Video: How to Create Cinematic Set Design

And right now what I'm seeing is that we need to get some duvetyne and make our backdrop wider because we can see the edges of the wall right now that are not covered by the backdrop and that's just not going to work so that's the next step and always do this always look through your camera save yourself some time because nothing's worse than setting everything up and then realizing it's not possible or there's something that you messed up on that you can't go back unless you tear things down so do this very important what
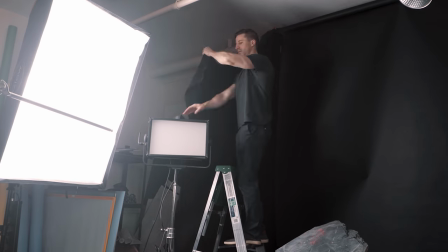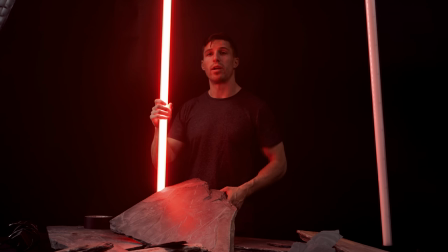we're doing is we're taking these nanlite pavo tubes and we're going to match the colors so we're going to do kong first and the colors with kong are red and so we're going to use these and we're going to put them around kind of like one of those alien crime scenes where the
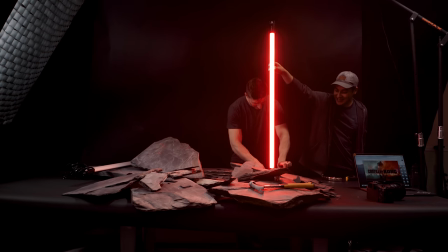tubes are just highlighting around the object and we're just using the nan light then we're using a clamp right on the rock right here well
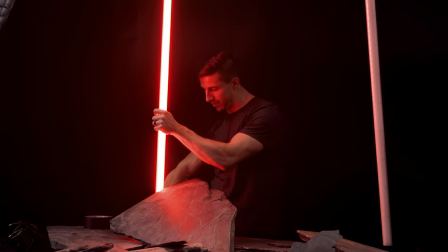not on the rock but onto the nan light and then we're just using some gaff tape to hold her down bam and there we go
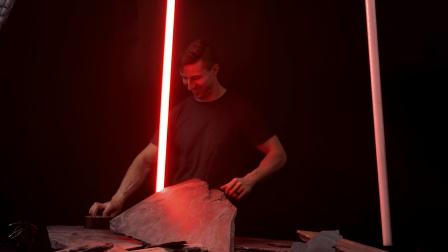sometimes you're just too good to use tape No, I'll tape it down just for safety.
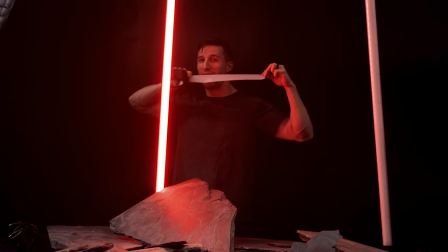Always tape for safety, because this stuff will save your life. I told you coffee, now gaff tape.
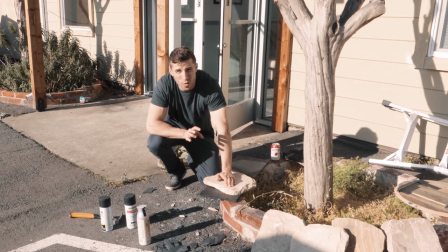Mike, Mike, Mike, Mike, Mike. We need a little bit more rock for the edges because we can see the thing and I just want to sell it 100%.
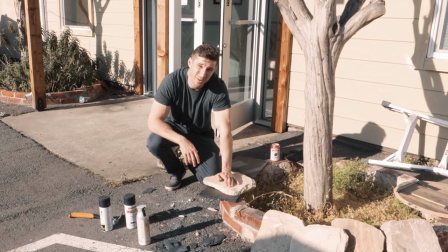We went to the store where I bought this first type of rock, but they're closed unfortunately, and since we only have 24 hours, we got to make do with what we could.
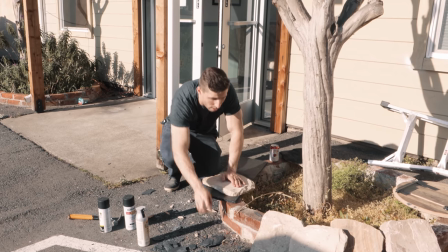So we went to Home Depot and got these rocks, which don't really look like this kind of rock, but what we're doing is I'm taking a hammer, breaking the edges to make them a little bit sharper,
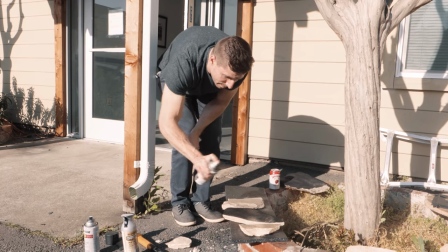and then we're gonna spray paint in black because they're only gonna be in the corners anyways, which is close enough, and hopefully that works.
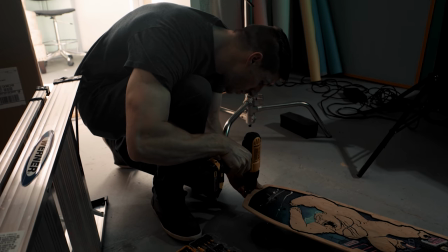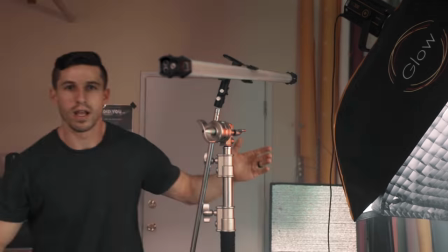All right, so we're gonna use this NanoLight for a little bit of like cop lights because you know,
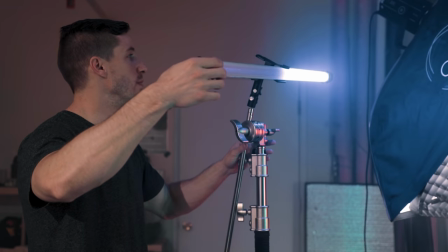there's chaos going on in the city, so you can just set it easily, and boom. And now it's gonna create some cool reflections onto the boards and stuff like that.
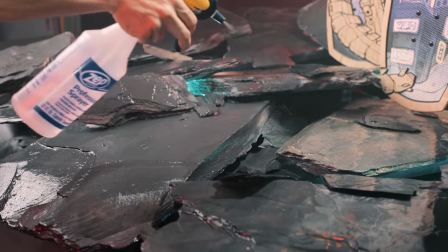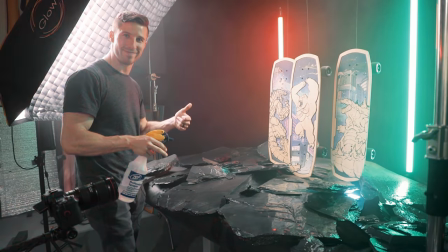Is this table going to collapse? No. Sturdy tables.
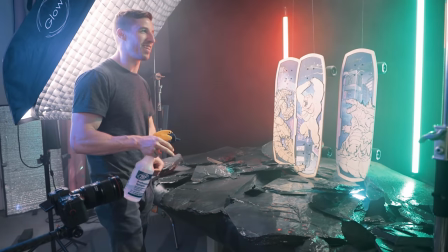Build sturdy. I don't know. There's not an ad for that. I don't even know what these tables are.
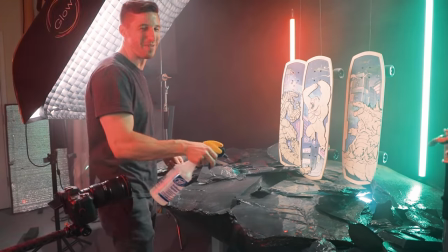I got them off Amazon.
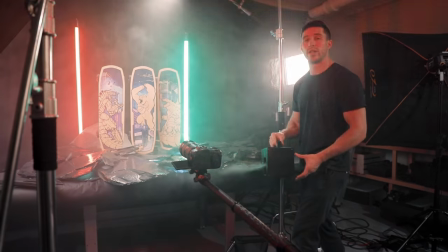So I'm using this hazer because we want to create atmosphere. Remember, everything's getting destroyed.
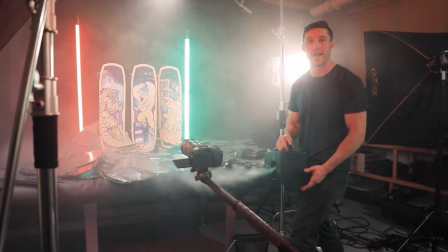There's lightning and stuff like that. There's buildings being crumbled.
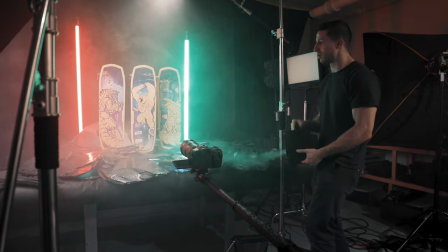So we're just getting a little bit of smoke in here, making it eerie and intense. and that's important for setting the set design what
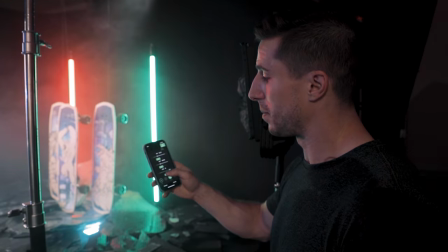i'm doing here is i got the nova on the lightning effect and i'm just pressing the trigger i can also just press it on play and have it on
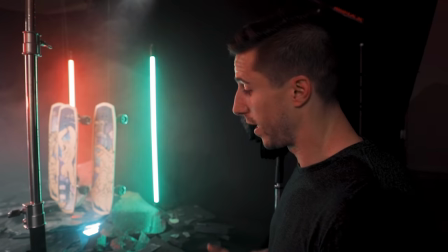intervals and that's going to sell when we're making the rain with the water and just squirting it up in the air so
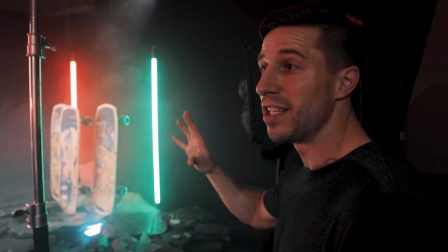the you know intense lightning effect because every time godzilla is fighting
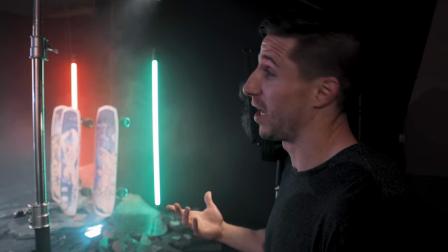uh there's always lightning so who knows i don't know gotta check the forecast but that's what happens.
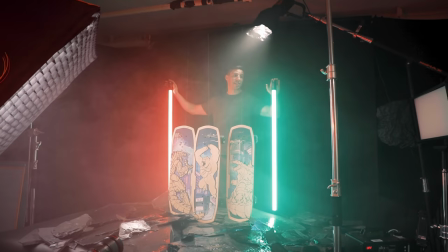The last two lights that I'm using besides my key light are these nanolite pavo tubes and we set them to the colors like I talked about
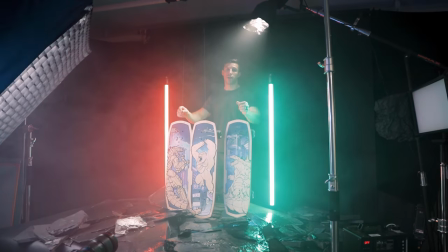earlier and then what we're doing is we just take in some spider wire that's what I like to use instead of fishing line it's just as strong
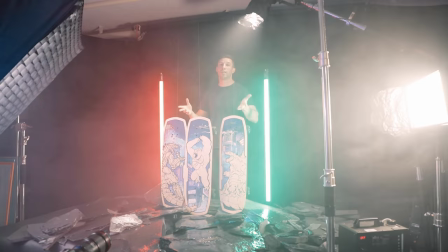but it doesn't give a translucent it doesn't shine so it kind of blends in a little bit better and it's easier to tie and
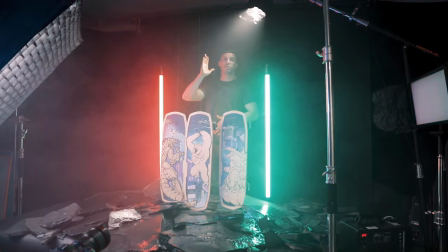we've tied all the boards up to a pole up there up to a c-stand that we have and that's what's keeping all the boards floating I think It
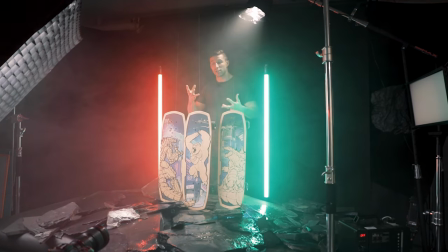looks very cool because as these rocks are kind of shooting up in jaggedy all three of them are standing and fighting because if they're laying down Then they're not technically Godzilla King Kong and Mechagodzilla,
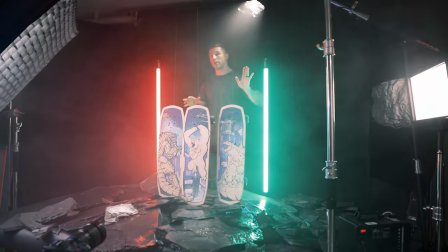right? We got our hero shot right now And all we're doing is pushing in and pulling out and giving a few shots of them already Now we're gonna get some close-ups
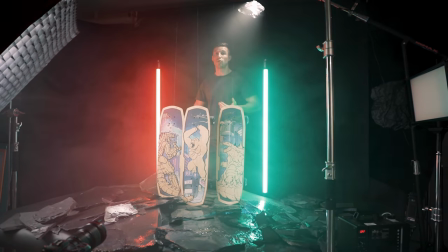get some spinning shots Just make it very interesting and fun some movement into it and then doom doom doom doom and they're all fighting